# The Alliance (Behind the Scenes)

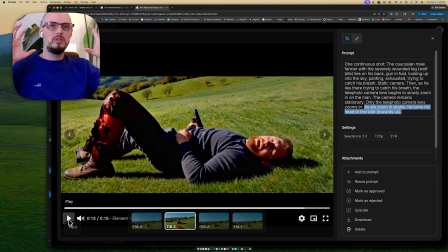2229s
rectify all of these things. It will, take all of these things into consideration, excuse me. All of these things will be considered when doing the next shot, which means the landscape will be considered.
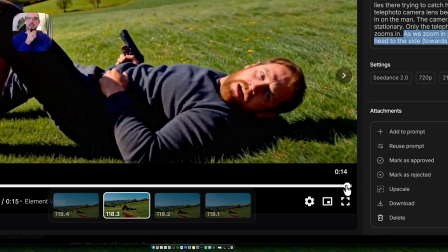2243s
I have a wide shot of my landscape. I have a close-up of my landscape. I have a wide shot of my man.
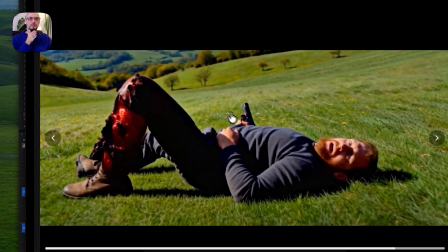2250s
I have a close-up of my man. I have his prop. I have his wardrobe. I have his wound.
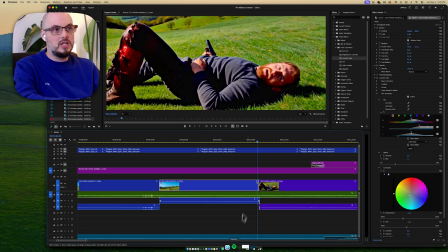2255s
I have his face. So all of those things are, I would say, like, again, shot to shot, it's a matter of what you want, but
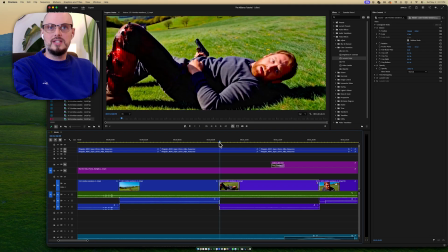2265s
that's what helps this to work.
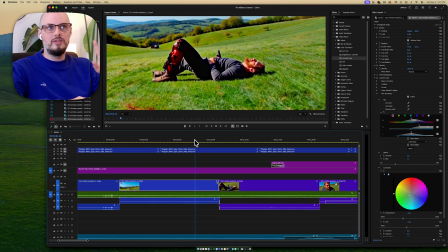2269s
Now also take a look at how the shot slows down here.
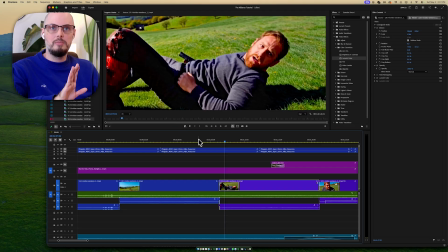2275s
So it slows down, but it doesn't stop. So the camera does keep going a little bit.
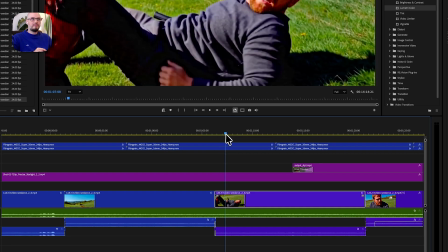2281s
So now I can prompt, like, the man sits up and the camera pans over.
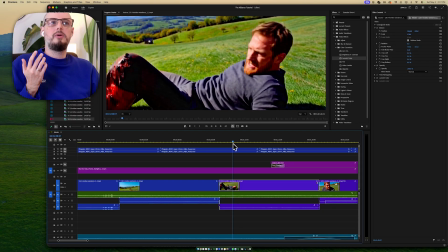2287s
And I say things like he sits up, he holds himself up on his elbows, looks down at his leg.
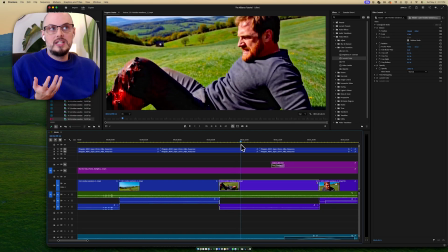2292s
Once he's looked at his leg,
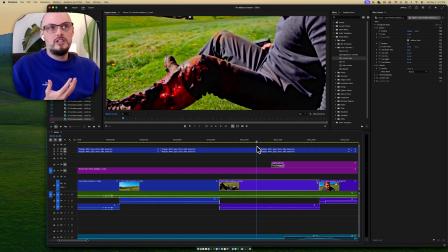2294s
he begins to sit up and the camera slowly pans over to his leg to reveal a very vicious, wound.
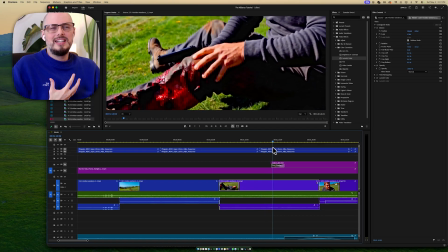2303s
He reaches his hand towards his leg in pain, wincing.
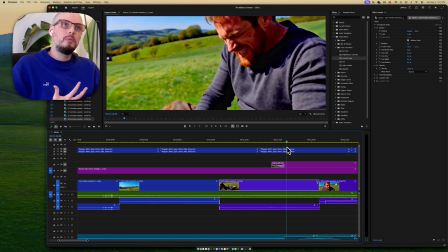2308s
The camera then pans away from his leg up towards him to see him wincing in pain.
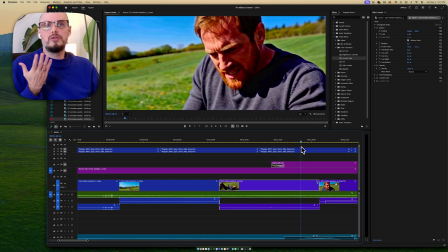2313s
And then he looks off camera, off screen, towards the left-hand side of the frame
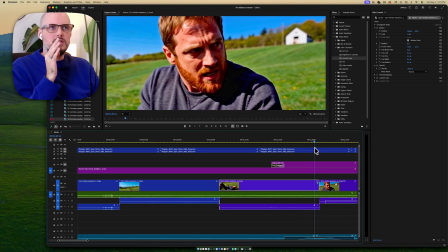2322s
with a sense of anger in his eyes, disturbed by what he sees, frustrated.
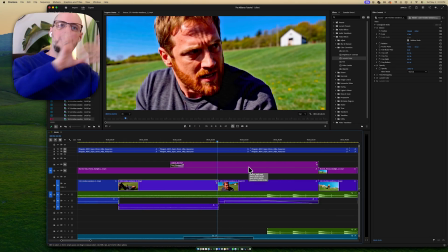2331s
And again, now, because I'm ending on that, and the camera is kind of moving into that position, he's in the middle of breathing heavily, I get my next cut more easily.
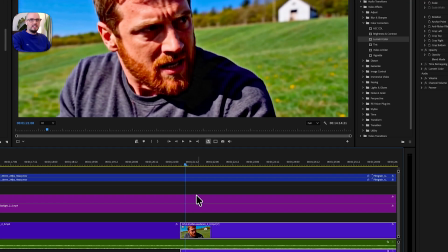2345s
You see what I mean? And you can kind of see, like, back here, like this, there's a little bit of a tell here. See the colors on the grass?
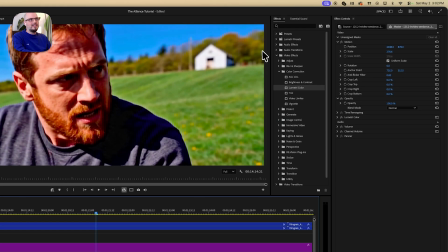2353s
Let's do a little frame to frame. Bop, bop. See that? Probably should have spent more time on that.
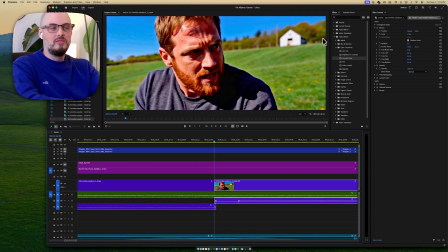2359s
Right? Now, fortunately, I think that once I took this whole clip and I exported it out and I had one clip as an MP4, I threw it into Topaz, Starlight, Astra 2.5. I think that Starlight kind of fixed a little bit of that.
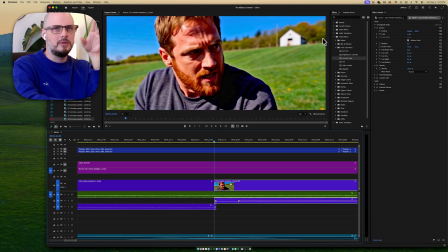2378s
I think that Starlight was like, I think it kind of reconciled a little bit of that. I can't prove that and I don't know that for sure, but I think that, like, it kind of did, because, like, if we look at the final with all of our grain on and everything,
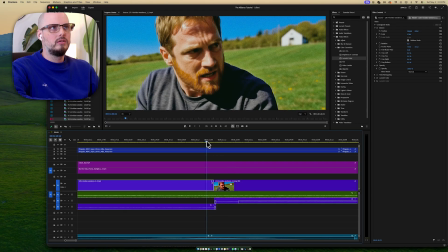can't tell at all, at all, right? So the upscaler actually helped, right?
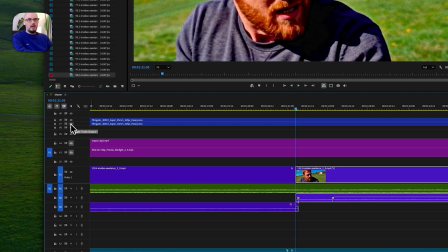2406s
And we'll talk a little bit about Starlight, but
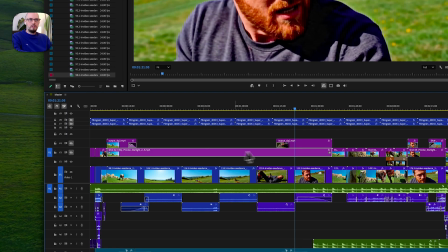2411s
I go from this Master 2.5 to a 2.0 Starlight.
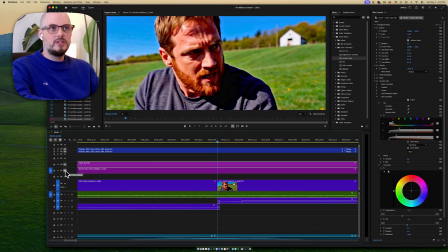2417s
And the reason being is this is my original clip. Now let me show you this.
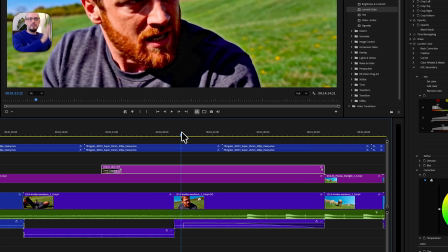2423s
Okay, and then let me just finish what I
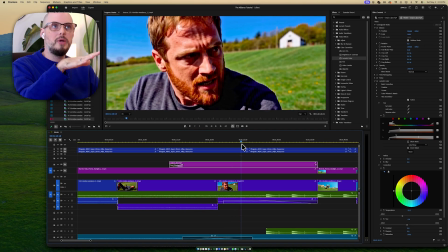2426s
was saying. Then I say, okay, his breathing comes to a controlled, slow pace as he locks his eyes, keeping them focused,
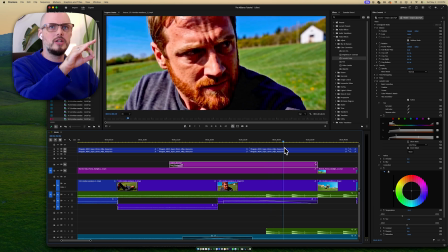2433s
full of anger, his anger turning into determination, his determination turning into a sense of focused rage, right? I get very detailed. I can read the prompt. And you see how his breathing calms and he's just staring.
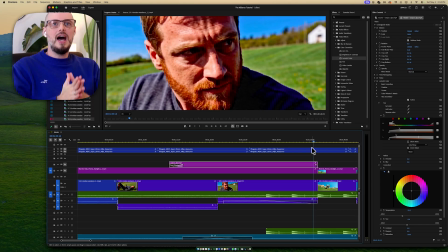2449s
So this shot is just like the others. It's the principle is still the same. I am telling the audience what to want. Now, lingering on this shot a little bit too long, I love. Why? Because the audience is like, cut, right?
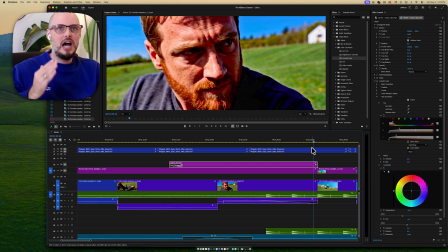2463s
The audience is like, show me what he's looking at. Go back to the wolf, right? I want to see the wolf again because I've delayed that gratification. So now I can give them what they want. Boom. And I hit them with the big music cue.